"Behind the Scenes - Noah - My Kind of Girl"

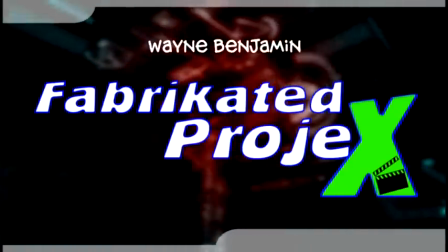Chidibidibidibidibidibidibidibang.
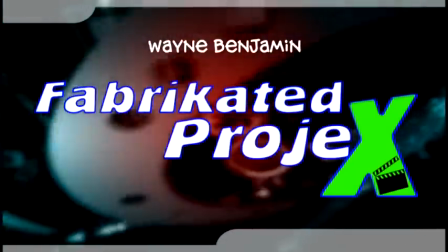Boy, this girl I look hot. Chidibidibang. Baby, me not lie.
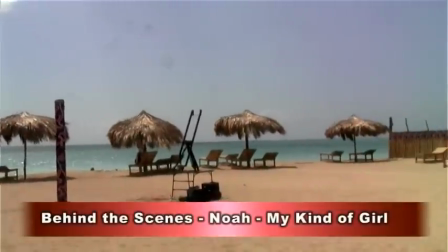Chidibidibang. Chidibidibang. Now go on till I'm alive, you know. So what you say, you ready for me?
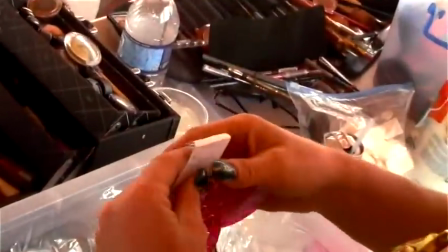Chidibidibang. I want to have to tell you.
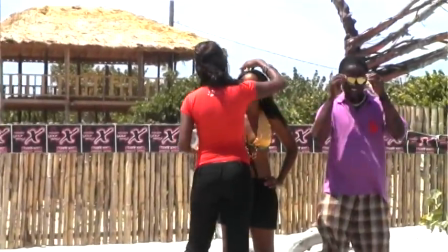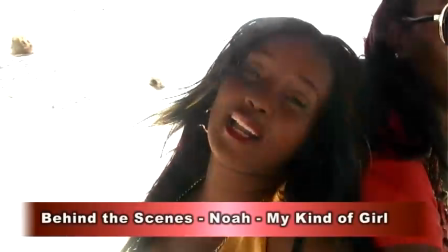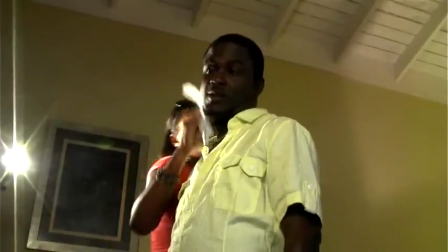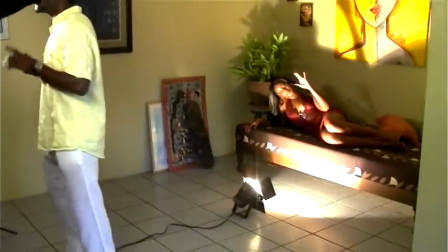My kind of girl relates to, I could say any kind of girl, because every girl must be someone for them. So however you see yourself, if you're a good girl, then the person who want a good girl, then you're that person kind of girl. And if it's a bad girl, then the person who want a bad girl, you're that person type of girl.
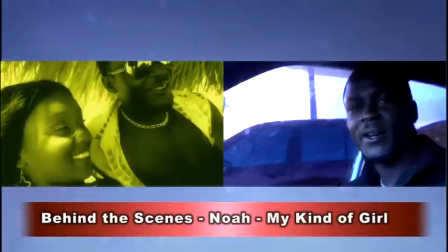So that's why I say my kind of girl in any format, however they come, which is a very vibesy track and a very catchy track.
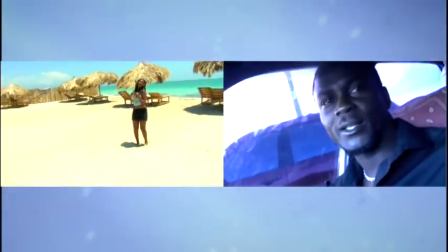Easy to handle, no stress on the brain.
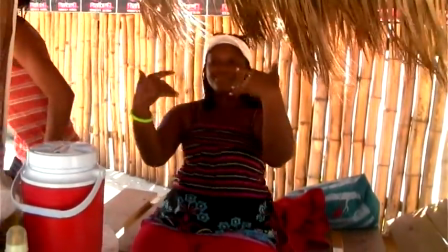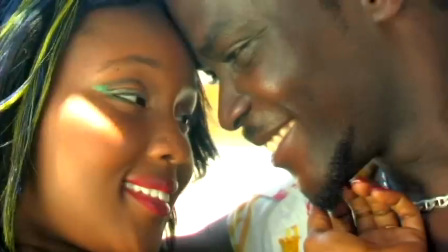Girl, you got me hypnotized, the way you look me in the eyes.
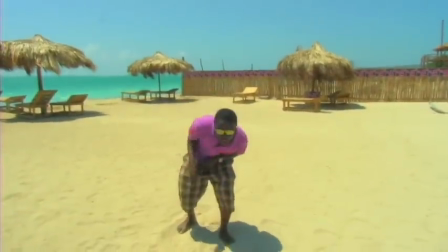Like a bird, you make me fly, but then you shot me out the sky.
Well, it's an independent label in which I done everything for this track. The beat was built by a guy called T-Express in London. We call him Tony, a very that known as Unseen Masters, a guy that nobody sees. He's always in the studio. And when he built the beat, he come to me and said, look, now I've got a beat here.
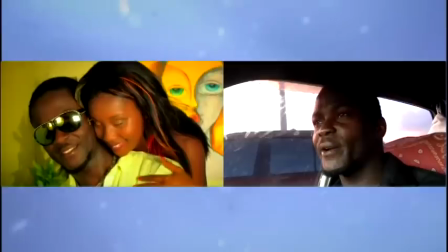And I listen to the beat and I get back to him and say, Tony, I'm ready for this beat. This beat is killing it.
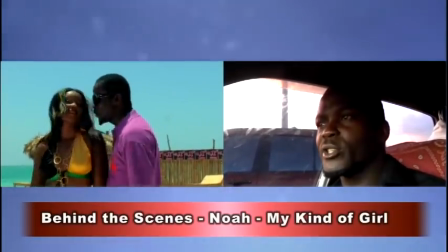So when I listen to the beat, that's what comes to my mind, my kind of girl. And I was just singing, oh, she's my kind of girl, you know.
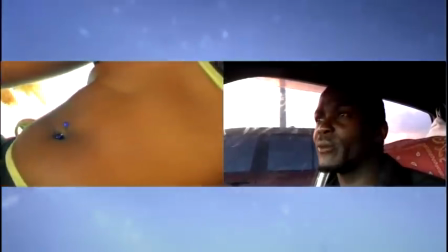And yeah, that's what comes to my brain. And we just do it there and then and boom.
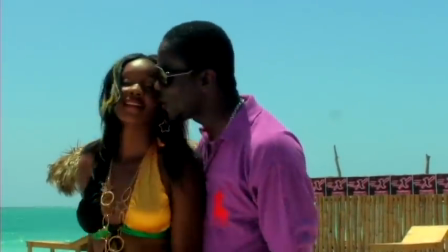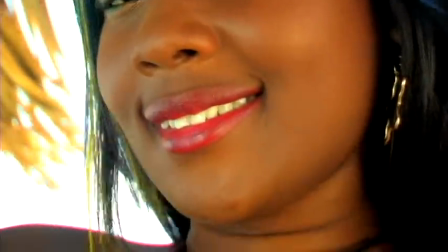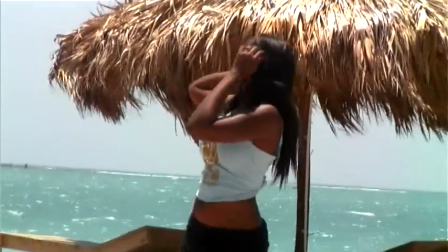We say, okay, we're ready to do this, because we did have already done an album that not yet released. So I said, look, we want to choose the perfect single to release before we hit the album, which is supposed to be dropped into the summer, close to December, you know.
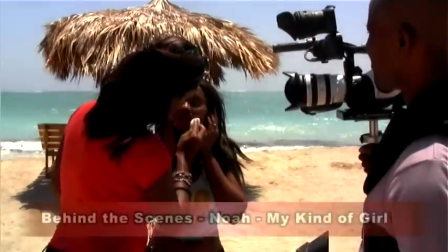2010 should be a good year for us.
When I'm with you, I get this feeling. Girl, come on, give me the healing.
I've got so much people wanted to do this track. Actually, we book a date to video this track before in a club, and then when we look at it, we said this track can never just do in a club, because the weather in England at this moment is a bit cold, and we wouldn't get the climate that we really want. So we say we're gonna do it in Portugal. We contacted some people in Portugal.
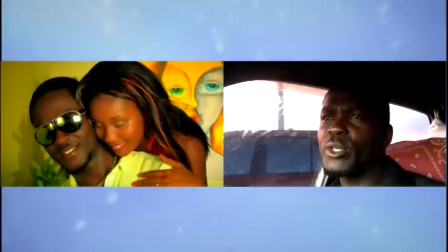Reason being why I didn't go through with that one, most of all, the people who was gonna film this particular track, they wouldn't do the editing.
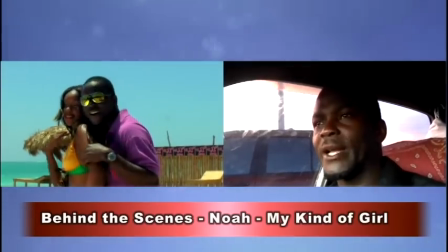They was just gonna film, and I said no way.
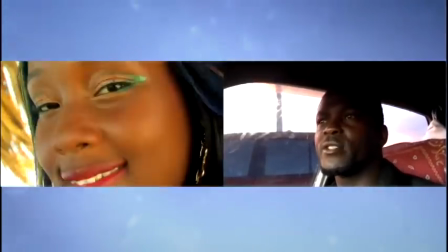If I'm gonna do something, the person who's gonna film this was gonna be the editor as well, and also the director and everything. So I said, we look at the lab, Wayne Benjamin's, and we say, check his profile, and we said, look, this look at the right place to be.
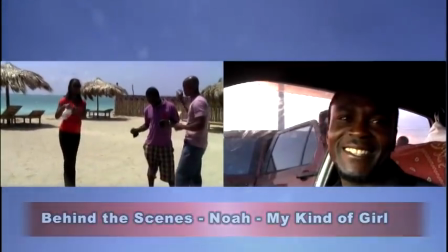And we make the contact via, as we know, the internet, and then we get down to phone and we take it from there, and the rest is history. No, it's basically a UK-based reggae act, and he flew down specifically for this video.
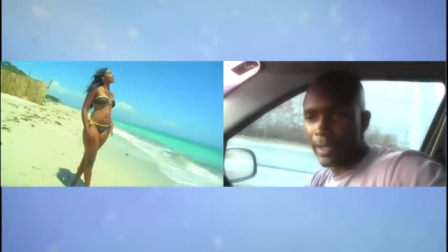Because he wanted this tropical vibe, he wanted this Jamaican vibe to it, you know.
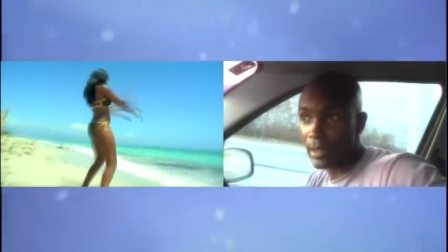He says, he could have shot it elsewhere, Portugal, he could have shot it in the UK, in a club and whatnot, but he wanted this tropical vibe.
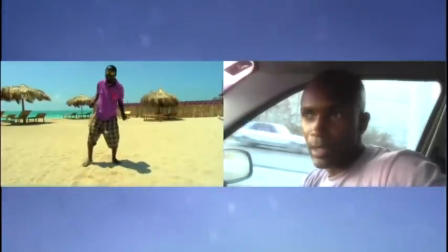So what I did was to basically create this idea. It's all a performance video, really.
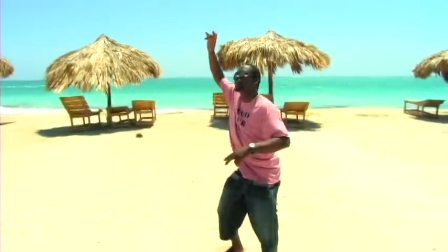So I'm trying to bring on this tropical vibe. You see the beach, you know, you see the ocean, you see the trees and whatnot.